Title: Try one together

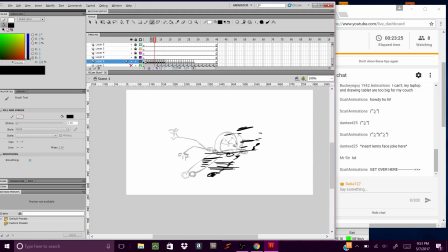(23:37)
Now we could just see his fist because it's going into play, behind him. Okay. Okay, when he comes back into focus, we'll bring his arms behind him now.
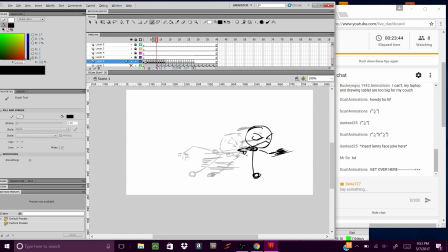(23:56)
Okay. And then after that, we can drop it a bit. Alright, alright, alright.
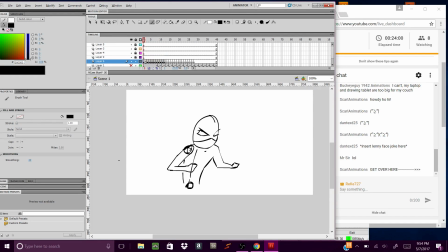(24:12)
Get over here. Okay, now let's draw that arrow, shall we? Shall we draw that arrow? I wish we could do some cutscenes real quick. Hold on, hold on, hold on. Um, maybe.
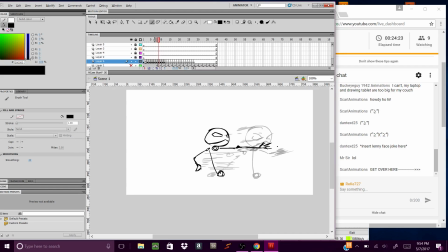(24:33)
Okay, so let's go to when his hands all stretched out. When his hands all stretched out, let's let's do how we're gonna make it go. Okay, we'll do it like so. We'll do like a nice little backwards S,
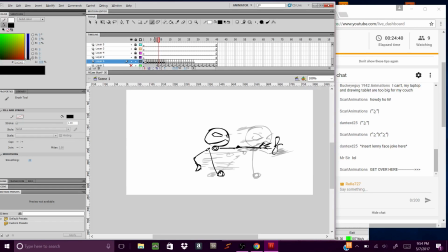(24:51)
and then we'll do the arrow like, would it be straight out? Okay, yeah, we're gonna make it go straight out. We're gonna make it go straight out. We're gonna make it go straight out. Like, keep that little S right there, but that arrow,
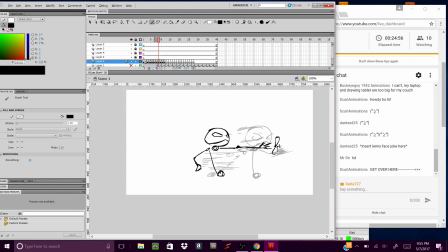(25:09)
let's make it pointed straight. Or should we do the little snake, the snake or the arrow? We'll do the arrow. It's something basic right now. We'll do the arrow. Okay, now that we got that little S right there, we'll bring the arrow just a bit behind it.
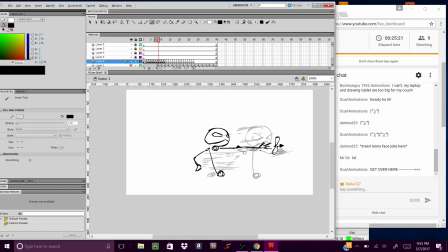(25:32)
Reason why, so that we can kind of keep focus on the arrow. It's kind of small, so when you have something this small in animation, and you have it too far away from each other, it you won't see it. You'll see little spots that you won't know what's going on.
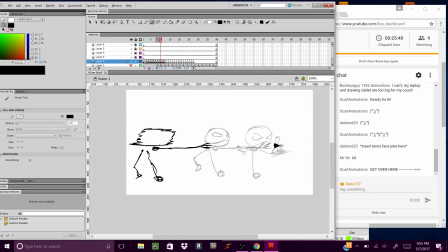(25:52)
So when you have something small, try to keep them, not try to keep them a little close that we can see the flow of it. And so the string now, we'll draw it coming out of his hand and keep the arrow a little, straight.
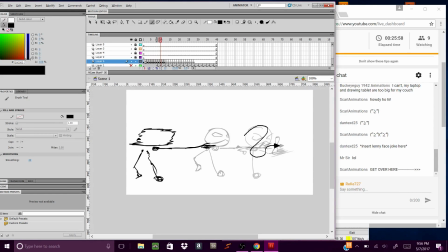(26:10)
Uh, uh, we'll keep that S going. Keep that S going. We'll probably bring the arrow just a little above the last arrow.
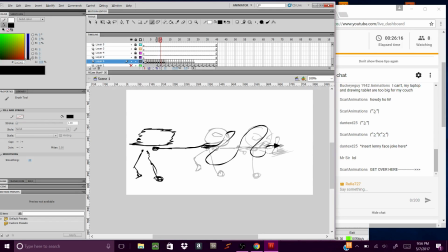We can make the S a little smaller. No, it's stretching out a bit.
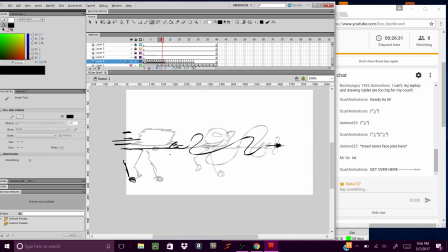Okay. Now on the line where he's like barely in there, we can,
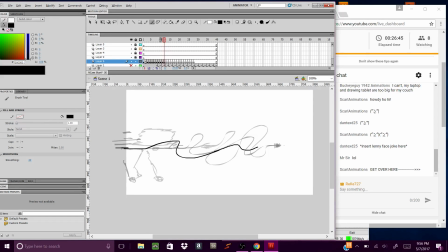and then bring the arrow just ahead of the past few arrows, a nice distance ahead of him.
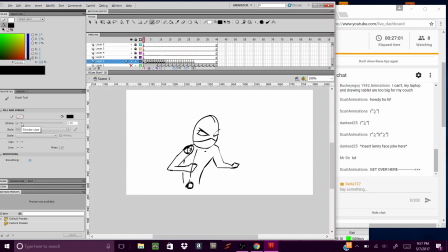(27:14)
Oh, he looks like he's moving it too slow. All right, so I'm not doing nothing with the frames right now, so it's all gonna be going a little fast.
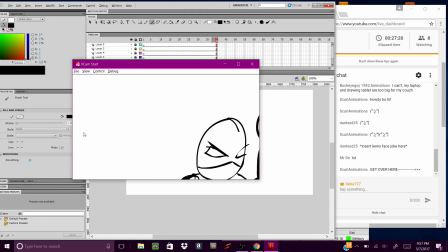(27:32)
All right, so right now we have it to where he
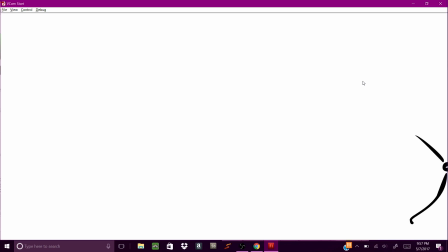(27:42)
oh, I still got that guy walking over there.